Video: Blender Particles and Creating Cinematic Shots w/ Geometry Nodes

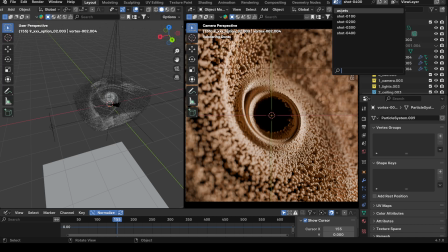16:27 I could have created another scene where it's like I hold all the assets. So if you see right here,
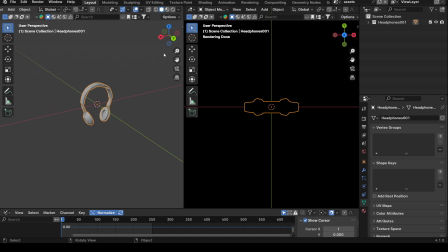16:33 I hold the earphones here so that I can just instance that these earphones across all the scenes. So I'm not using so much memory in my scene. So I could have better organized this stuff where I like had my vortex here and any other objects,
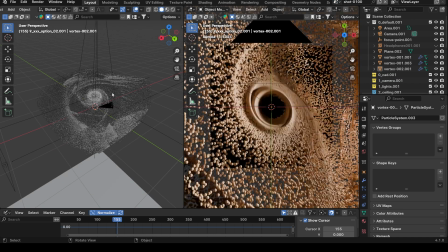16:52 and then taking those objects into these scenes and say collection instance, and then bring it in. However, I wasn't so organized, and that's okay. Sometimes you just want to get into the creative part.
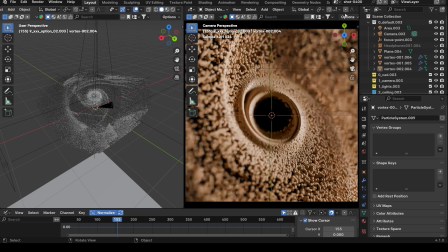17:05 You can always organize it later. It turns into something bigger. So, okay, so now we got our fourth shot, right?
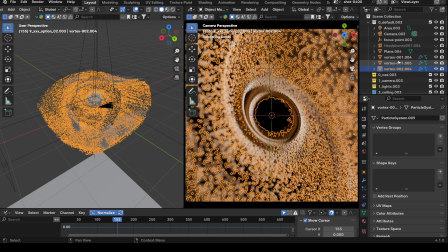17:13 So now I'm going to create a new shot. And what I'm going to do is I'm just going to take all of these vortexes, and I'm going to start rotating them around.
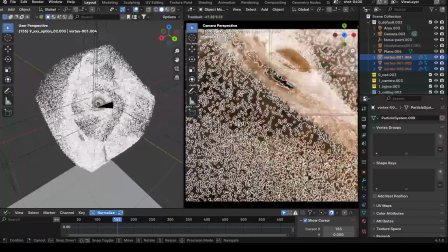17:21 Basically, that's all I'm going to do. I'm going to leave my camera where it's at. I like where it's at. It's just a lot simpler to do it this way.
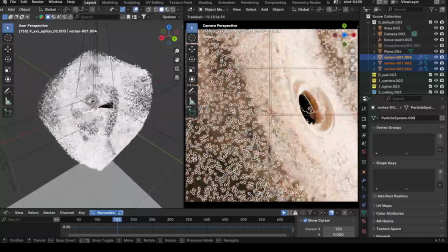17:28 So I'm just going to say, let's take the camera or the vortex, do something like that.
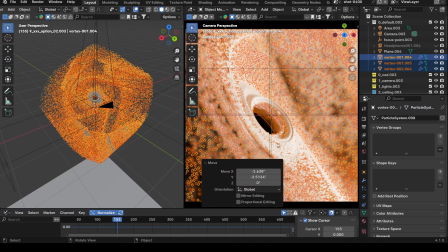17:36 Right? Maybe I could spin it. Oop. So maybe I could spin it.
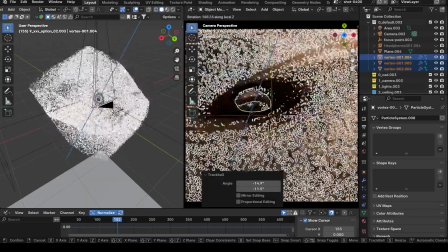17:42 And the Z, I don't even need to do that. So let's try something like this.
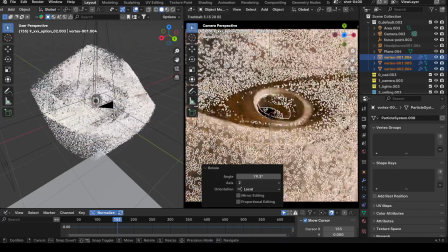17:50 Like how that's looking.
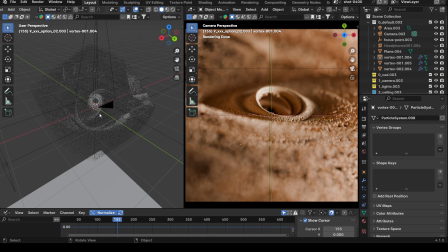17:54 And then we could do something like that and say, now I could take my focus point.
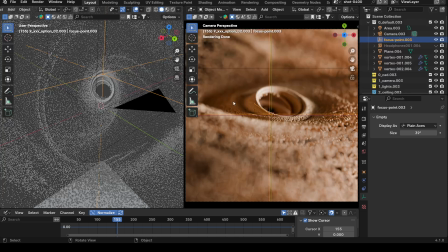18:00 So let's find my focus point, select that. And now I could just move my focus point around again.
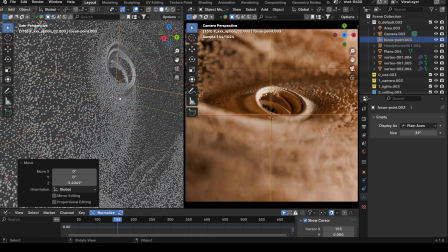18:06 So I could take the focus point, maybe shift it on the back part, move it forward so I can see where it's at, the crosshair.
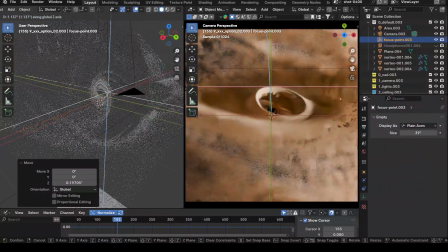18:13 And I can move my focus point to like the foreground if I want it. So say I wanted to move it right here. Maybe want to just focus on here, create a different type of shot, right? So I could do that instead, or maybe push it back way over here, look beyond, right?
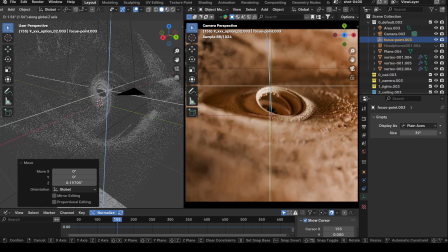18:27 Or we could just do a cool animation, right? We could do that too. But I'm going to set my focus point, say, more in the foreground, I'm thinking this time, because we already have shots of the spiral. So I'm going to set it something like that. Maybe it's even closer, actually.
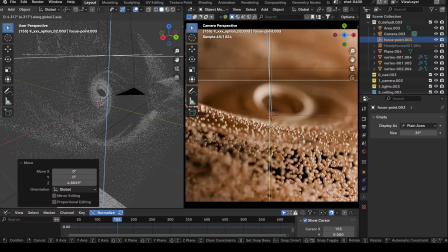18:46 So we're not getting that foreshortening. Yeah, I like that. Right there. Okay, so now I'm going to take my light and do some more lighting development on this shot. Okay, so now I'm just simply going to move my light up and down. See what happens with that first.
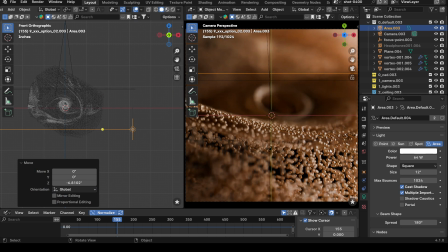19:07 Right. I like that. See, I like really getting like the particles itself on this.
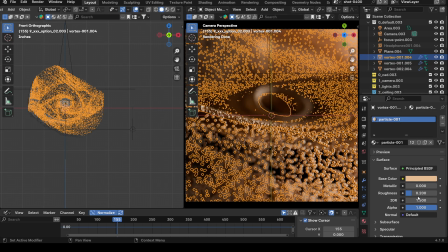19:16 I have a very reflective material because they're so small. And if I do like, I tried doing something like this at first, but they turn very matte.
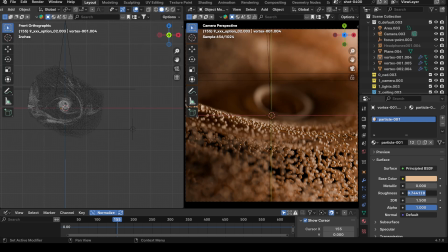19:24 It gets a very matte look. And I like how the highlights are being picked up on the particles when it's very reflective. So that's why I kept it very reflective instead. And so what I like is like getting these high contrast reflections and lighting on one side and then very deep shadows on the opposite side.
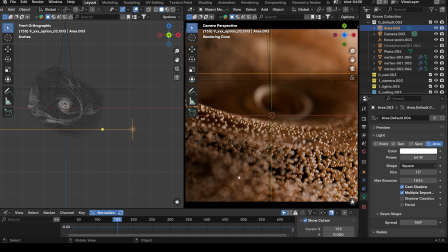19:43 And so like even in here in the foreground, look at the bokehs right here. These are very nice. And that's because the material is highly reflective, those high specs on them, even back here, right? where the shot's out of focus, that's again the material being very reflective.
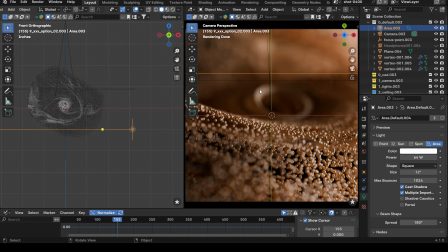19:59 So those bokehs are blurring over each other or overlapping at each other.
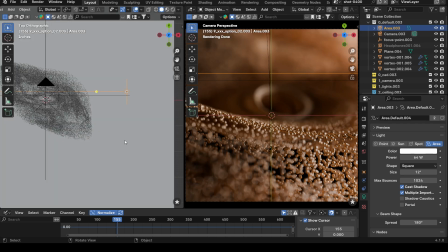20:05 So again, moving my light around, I'm going to go to the top view. I like where the light's at right now, so I'm going to move it up and down from the top view,
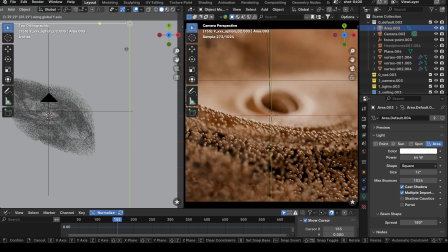20:13 see what we get, right? So now it's more of a shot where I'm lighting the spiral, and then this foreground is a lot darker.
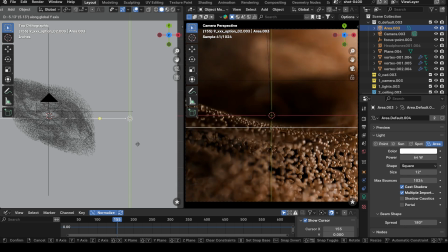20:21 I like that too. So let's move it right about there, see what we get. So I think I'm going to go right here.
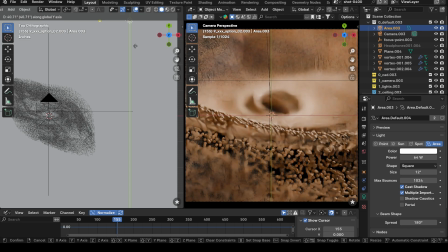20:28 I like this. I'm going to move it back here, I think. Let's move it back just a little bit.